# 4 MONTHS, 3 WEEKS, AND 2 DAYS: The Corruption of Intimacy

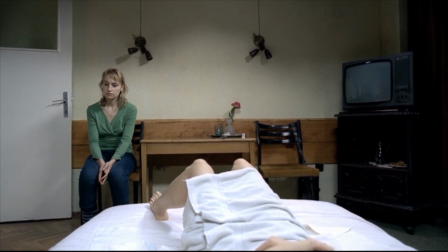The plot of the movie Four Months, Three Weeks, and Two Days, the Romanian film which won the Palme d'Or in 2007, is quite simple.
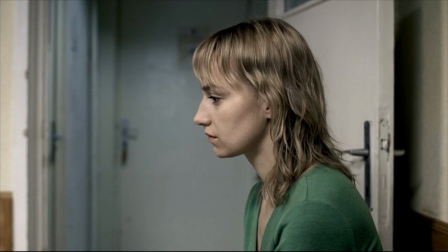A woman named Otilia helps her college roommate Gabita,
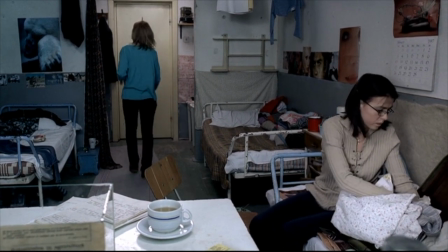who is nearly five months into an unwanted pregnancy, and helps her to get an abortion.
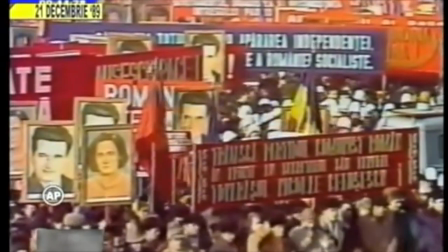Because of a directive by the Romanian leader Nicolae Ceausescu, this abortion is illegal.
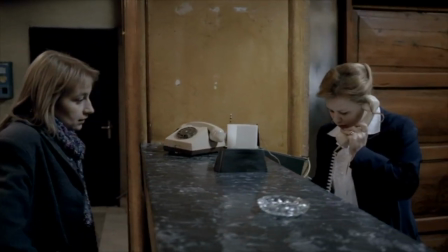Otilia does everything to make it happen. She borrows money, handles the hotel reservation, and meets the mysterious abortion doctor, Bebe.
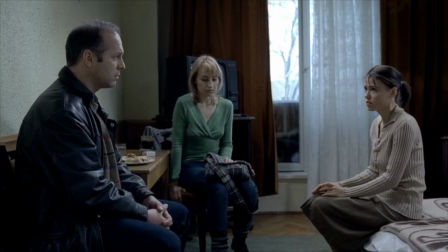They gather in the hotel room, and in a chilling single take shot, they negotiate the terms of the procedure.
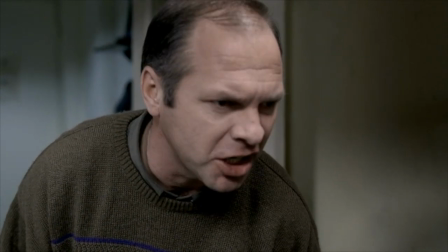They are reluctant to utter the word abortion, and never use the word sex.
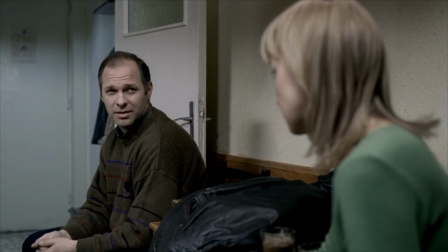This is ultimately what Bebe demands from the two women, not just money, but sex.
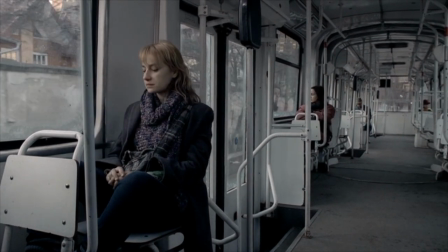And after he rapes them, Otilia leaves Gabita to walk through more circles of personal hell,
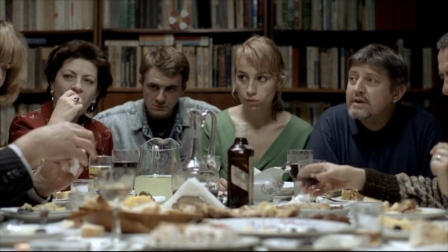sitting through an exasperating and isolating family gathering at her boyfriend Addie's home,
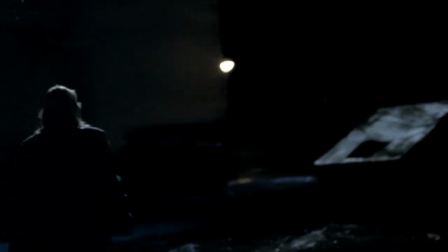and eventually running through the streets at night in search of a place to dump the dead fetus.
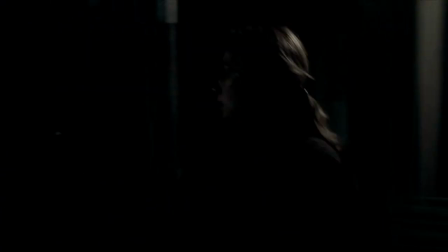Otilia's movements are captured by an unsteady, relentless camera.
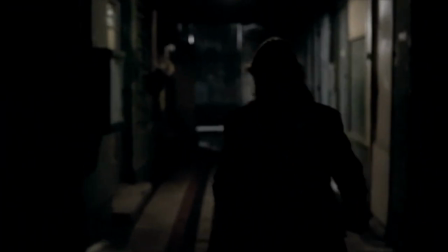Without a musical score, special effects, or even a tripod to hold the camera, there's nothing between the audience and the story. There's no concern for smoothness, making spectatorship a difficult sport.
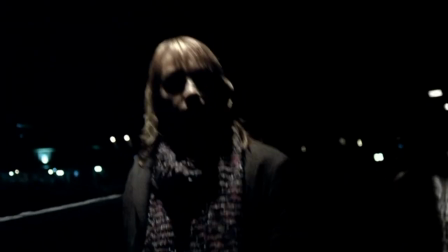Otilia is followed endlessly, with a notable exception being the rape in the hotel.
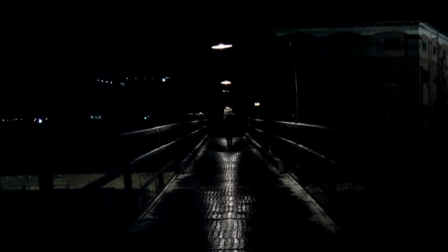This is the film's method, reflecting intense intimacy while also making one aware of the dark underworld outside of the camera's lens.
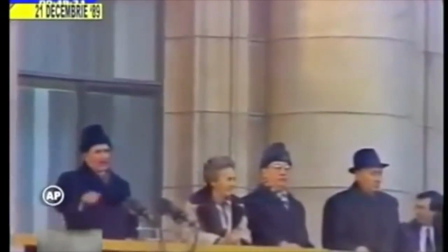It is a wonder that this film, hailed as a supremely accurate representation of life in communist Romania can make absolutely no reference to Ceausescu or employ the appellative comrade.
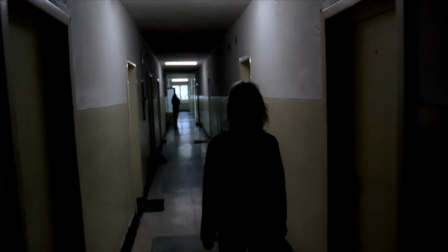This theme is encapsulated in one of the film's central symbols, the fish tank.
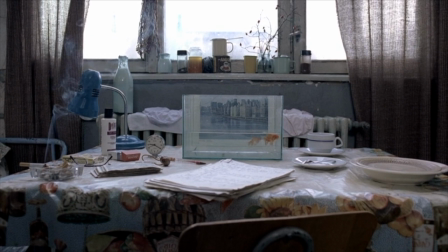This is, after all, the very first shot of the film, a tank of fish in the center of the frame.
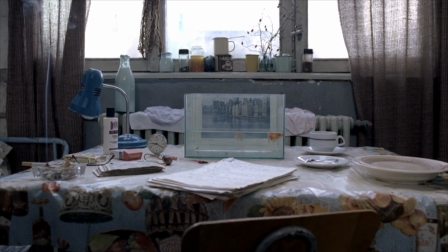The glass is reflective and the water has a thickness, an amniotic quality that paves the way for the oppressive atmosphere of the film.
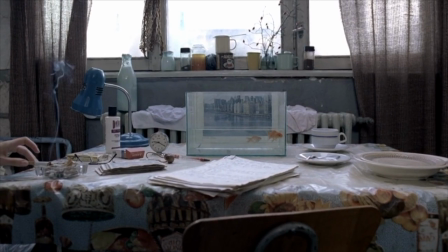We become aware that there are people off-screen only when a hand reaches into the frame towards an ashtray.
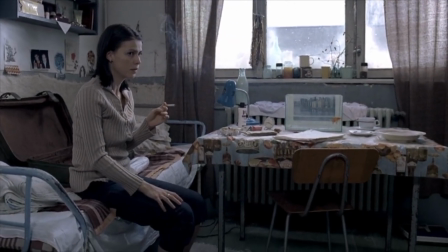In its opening, the film breaks her sense of omniscience and makes us unsure about the relationship between
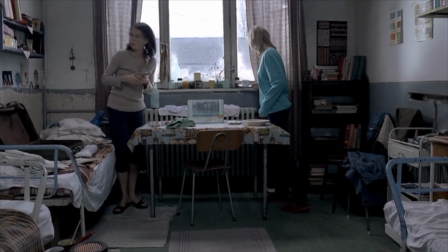these two young women who make demands of each other for a purpose that we can only guess at.
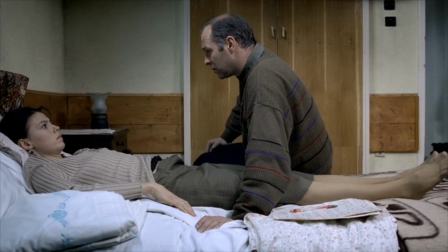Gabita is already pregnant, although we can't know that from her appearance. They've made arrangements through the advice of a friend, Ramona, who is much talked about but never encountered.
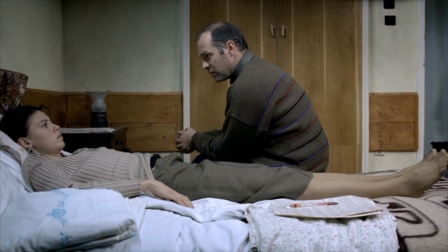We never learn about the circumstances of Gabita's pregnancy,
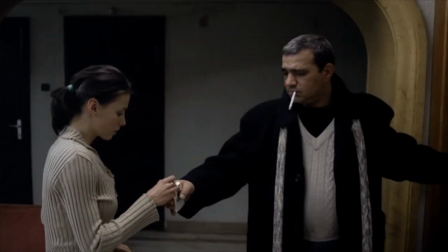about the emotions of fear or grief that may have gone into the decision to abort, or really any reflections on the moral issues of the narrative.
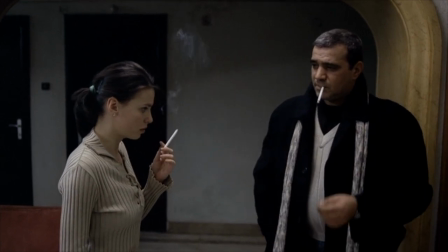Instead, we are forced to participate in the physical and mental ordeals of two people who haven't shared the full story with us.
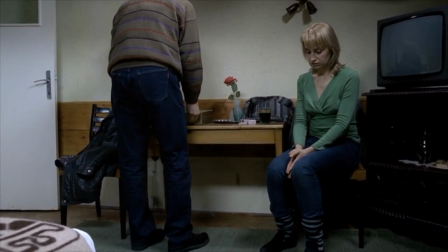So how can we trust them? Indeed, this is the question that Bibi asks time and time again during the negotiations in the hotel.
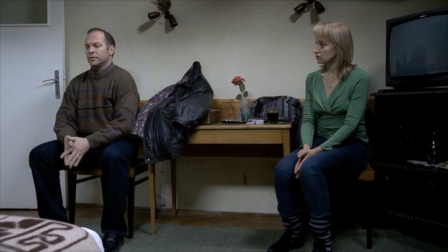Gabita lies to him about how long she's been pregnant. She promises to meet him in person, but has Otilia go in her stead,
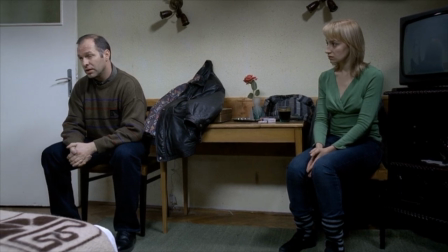she's unable to reserve the proper hotel under her own name, and she even forgets the essential plastic sheet for the abortion procedure.
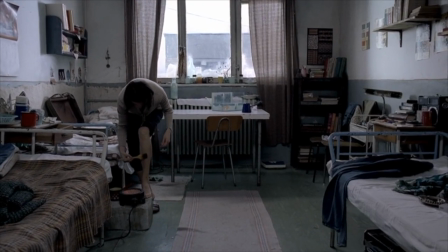The only thing that she seems to accomplish is shaving her legs, an act of hygiene that is seemingly forced onto every female body in the film.
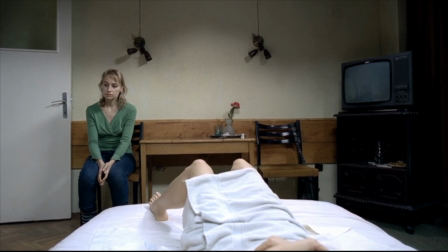It's trivial, but it's what Gabita has when she raises her perfectly smooth legs and weights with the probe inserted inside of her.
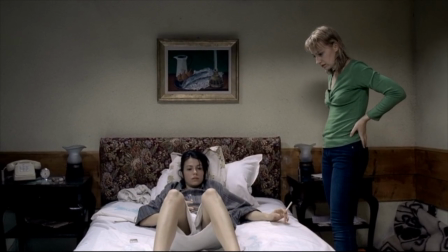It's hard, therefore, to imagine why the two roommates trust each other so much. They become increasingly entangled and dependent on one another in the film, yet also alienated.
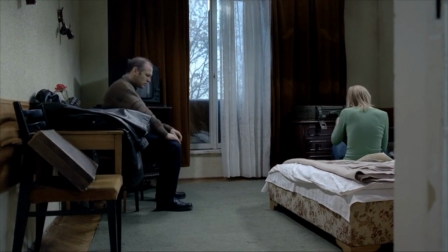This becomes overt when Bibi rapes them.
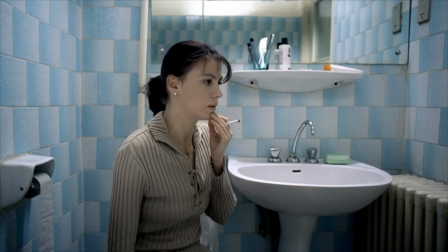Gabita escapes to the corridor and then to the bathroom which acts as an airlock, a space of cleanliness with running water that can drown out the sound of sex.
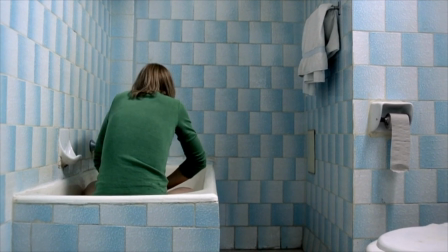When Otilia enters, she hoses herself clean without looking at Gabita, who then exits the bathroom where she is also raped.
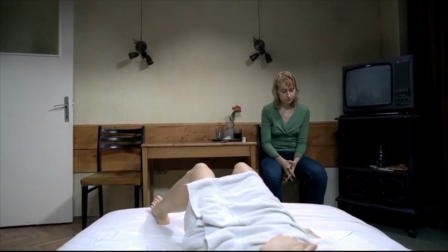When they're alone after the abortion doctor leaves, the two sit motionless without an exchange.